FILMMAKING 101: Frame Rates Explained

What's up, everybody? Welcome back to another video. I hope you're having a wonderful day, morning, evening, night, whenever it is you're watching this. And today we're gonna be talking about frame rates. So what are frame rates in filmmaking? Frame rates are the amount of images are captured per second in your footage.
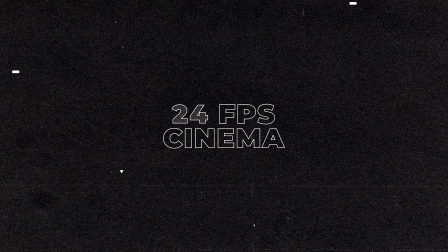25s
So there are a few standard frame rates out there. The first one is 24 frames per second, which is the motion picture cinema standard. Pretty much every movie you have seen was shot on 24 frames per second.
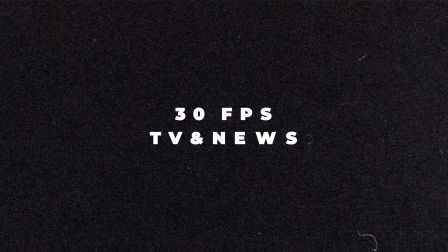36s
Now there's also 30 frames per second, which is your television, news, broadcasting standard. If you follow the NTSC guidelines, which here in North America, we all do. And there's also PAL, which is shot at 25 frames per second. And this is something you would see if you lived in Europe. Now, cinema, it's built upon illusion. Sets recreates reality. Editing manipulates time. Visual effects do the impossible. But the first and most fundamental illusion is motion.
Motion pictures are based on an optical illusion. Just another case where seeing is believing.
And the general guidelines that most filmmakers follow is to keep their shutter speed at double their frame rate, which results in a nice mix of motion blur and sharpness.
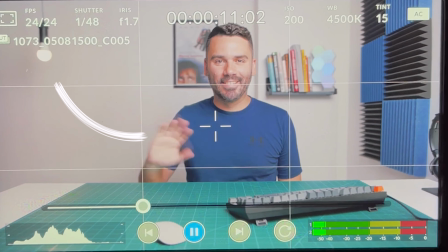84s
For example, in this shot, I was filming at 24 frames per second and I had my shutter speed at 48,
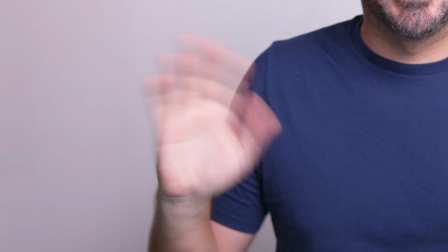91s
creating a nice motion blur around my hands.
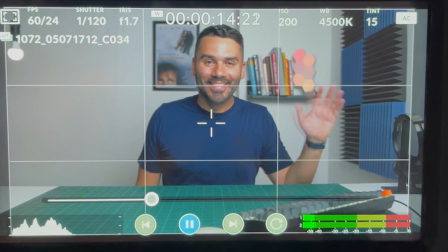94s
Second example, I was filming at 60 frames per second and I had my shutter speed at 120.
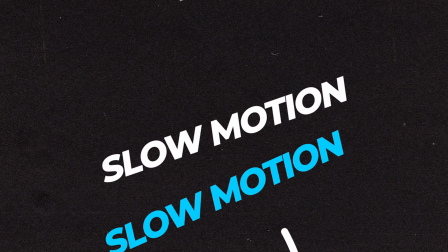102s
Creating a nice motion blur around my hand. So today I'm going to give you a tip, a slow motion hack, if you will. And this is very popular among music video directors. And I've seen it also on commercials too. And it's shooting at 48 frames per second.
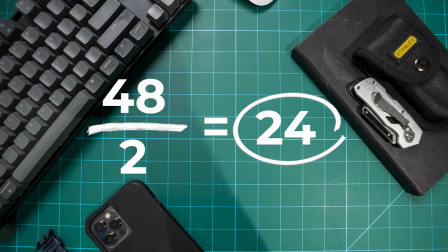119s
And if you do the math and you divide it by 2, it's basically 24 frames per second, which is your standard cinema frame rate. So what's really cool about this technique is that you get a twofer. You can shoot at 48 frames per second, which is like a slow motion.
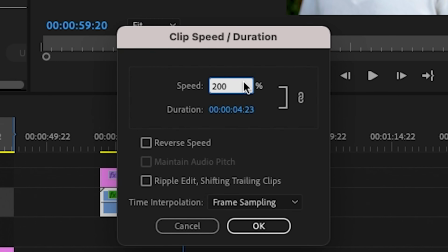133s
And then on post, you can speed it up twice and you get a real-time 24 frames per second clip.
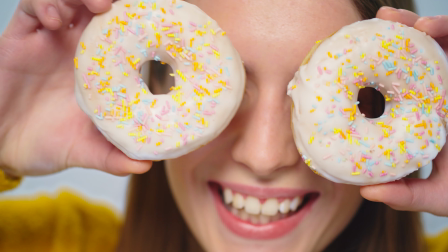138s
So let's take, for example, this clip. I'm playing it at 24 frames per second and then boom, slow motion at 48. And when you speed it up in post, your subject is going to be sharper because your shutter speed is at 1/96. So it won't have too much motion blur.
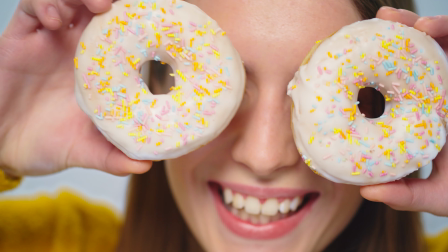155s
But what about when cinematographers and videographers deviate from realistic speeds to tell their stories? Fast motion. Assuming we're playing back this clip at 24 frames per second.
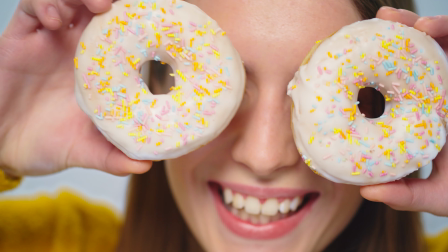168s
But when we lower our frame rate to 12 frames per second, it makes the motion look choppy because they lack frames. And you might be asking yourself, Gabe, what's the point of doing this way? For example, let's say that you want to recreate old home movies.
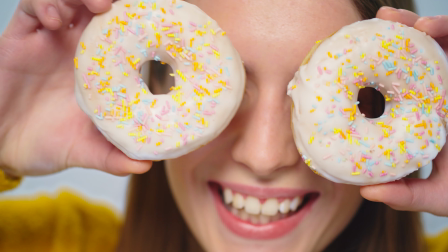184s
This is a way to do it. Or for example, adding a comedy element to your scene. And this can be done by undercranking your camera to, let's say, for example, 2 to 6 frames per second. Now let's look at another reason why filmmakers and videographers shoot at lower frame rates.
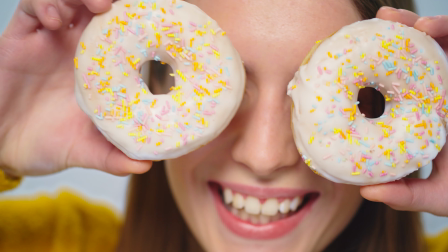200s
This technique is called step printing, and this is done with a low frame rate and often with a slow shutter speed to create motion blur. I want to show you a quick and easy way to recreate this effect in After Effects without the need to have the footage shot in a lower shutter speed.
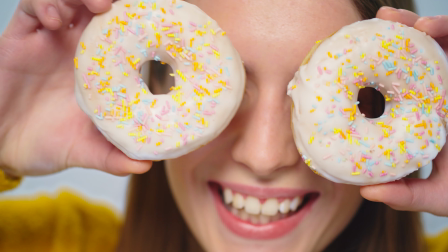217s
This can be done with any footage. And we're going to be using 2 effects to achieve this film look. So we are going to go to the effects and preset panel and we're going to go to the time folder and look for the CC white time and posterize time. These are the 2 effects that we're going to be using.
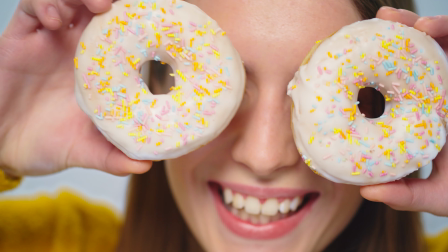235s
So we're going to drag the CC white theme into our clip and we're going to add forward steps to add motion blur to our clip. As you can see, as we add steps, it starts to get blurry.